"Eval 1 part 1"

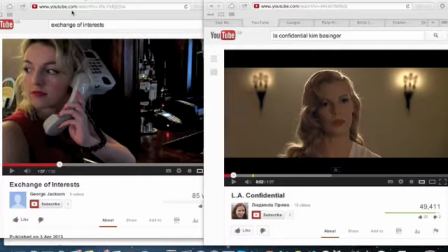0:02 In what ways do your media product use, develop or challenge forms and conventions of real media products? Alright, okay, so what I've got to say first is that I think when developing our film we actually looked at several different films, mainly
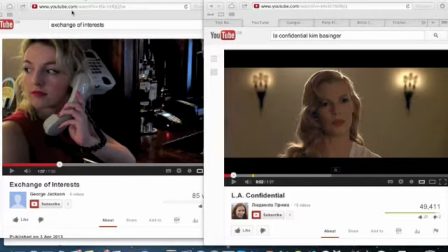0:21 film noirs and neo-noirs, but also we got some concept from programs and films which weren't actually from the same genre but have action and sort of scenes which we thought could work well to complement the actual film noir and neo-noir style.
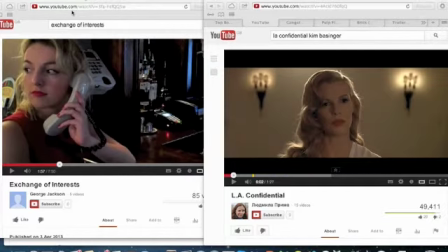0:40 So some things that we actually looked at. First of all, let's go over the costumes that we used. First of all, I will start with the femme fatale. Here is our femme fatale and how we displayed her.
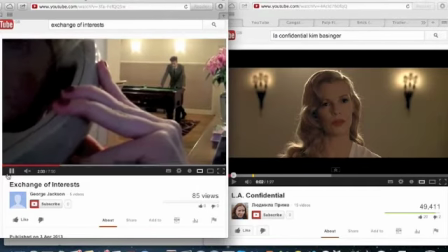1:00 She had, when you first see her, she was wearing a long red dress with the leg slit,
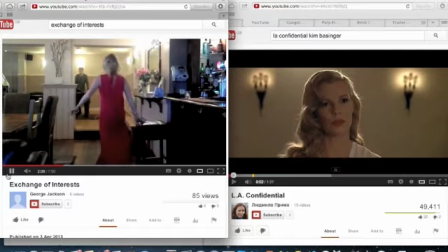1:07 with a slit down the leg shown there, which is seductive and straight away brings the audience to her as they find her attractive.
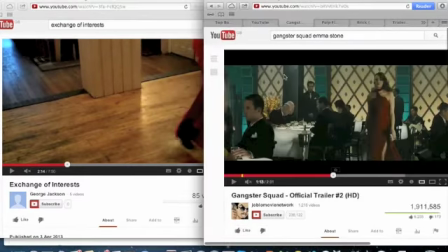1:17 If you look at Gangster Squad here is a very similar dress worn by Emma Stone. Gangster Squad is not, in fact, a film noir, but has similar concepts at points.
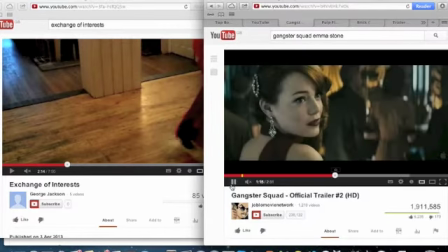1:35 So with this, if you actually watch, yeah, as you can see, she's got a similar red dress on.
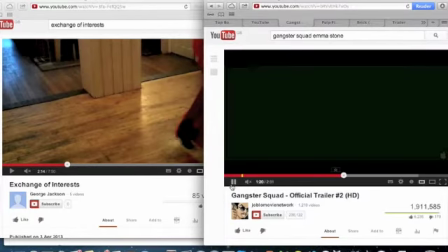1:42 It cuts to and from her. She's got the red lipstick as well with that leg.
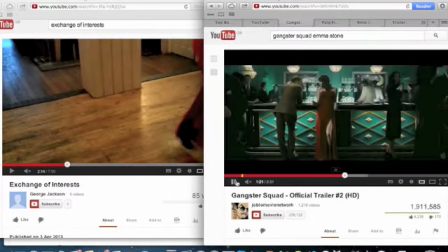1:47 I'll take that back to that leg slit. So, and I'll take it back over here as well.
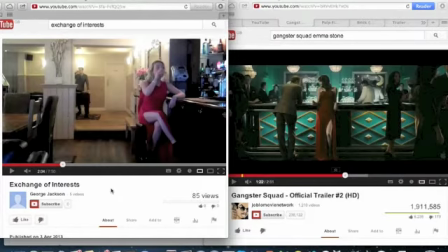2:00 There we are. See, as you can see, they're actually very similar dresses, and they are similar roles, to be honest, of the female character who is actually trying to get her away. She seems very in control of things. Both have a drink, both are at a bar. They're very, very, very similar shots.
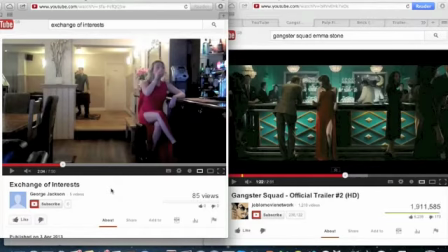2:18 It's what we got a good idea from. Right, next I'll show you the male characters' costumes. We wanted them to be well presented. We wanted them to wear quite smart costumes, quite smart outfits.
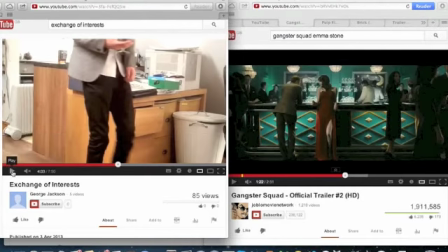2:35 I'll show you.
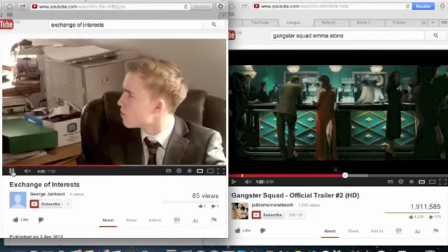2:36 Here, that is George's character, who is less smartly dressed, but still in the smart clothes, but with the top button undone, shirt untucked.
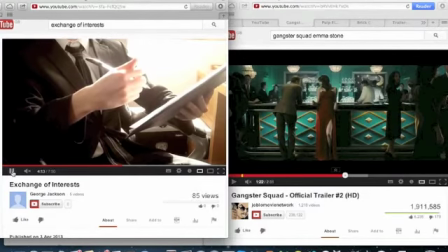2:46 And there's me.
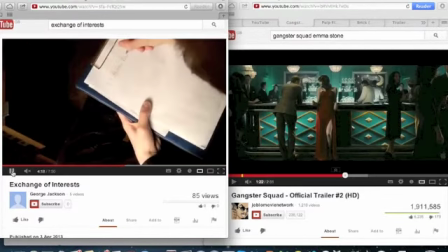2:47 I've got I'm dressed more smartly in the jacket, tie, smart, top button done up, everything like that.
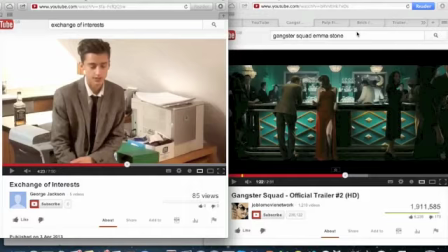2:56 I'll show you. We wanted to do it smartly because it's kind of, they're detectives, and it's similar to, if I can find it, here we are,
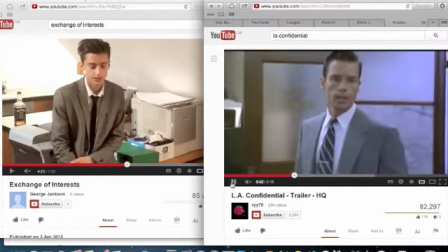3:10 the LA Confidential. If you see, these are the main characters of the detectives.
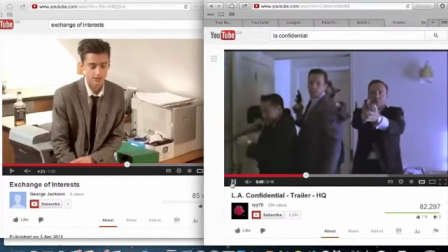3:18 They're wearing the suits. It makes them look powerful, makes them look clever, smart, sophisticated, all of that sort of thing.
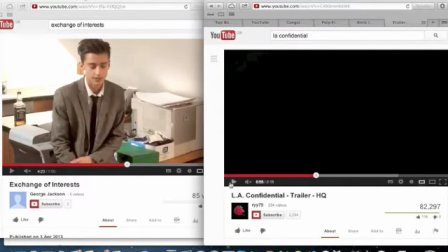3:25 But with George's character, his costume, we did want him to look smart,
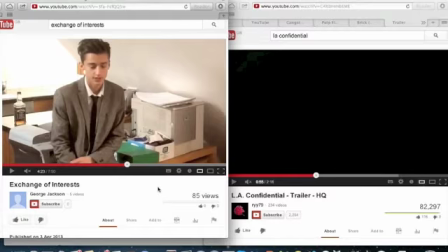3:31 but we wanted him to have a more likeable nature, a more relatable, and yeah, that sort of character. So we didn't dress him slightly as smart, and through the whole thing he doesn't actually change his costume, because you get attached to his costume, but it's because he doesn't actually go home.
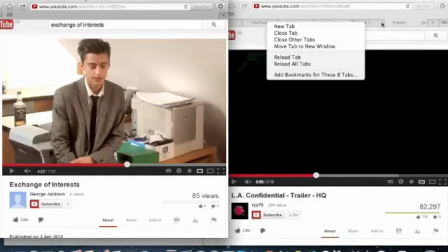3:50 But I'll show you on Brick, which is a
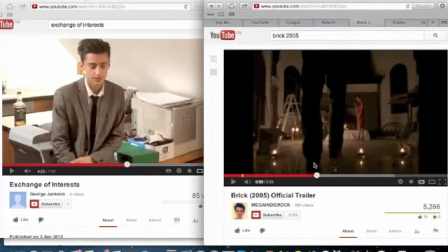3:59 neo-noir, but it's really well done, but we've got quite a few concepts from it. I'll show you at 30 seconds.
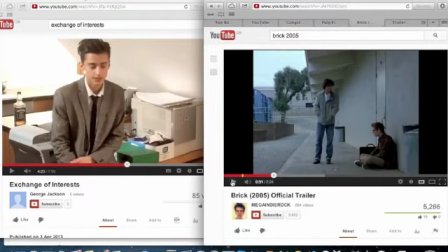4:10 Look, there is his costume.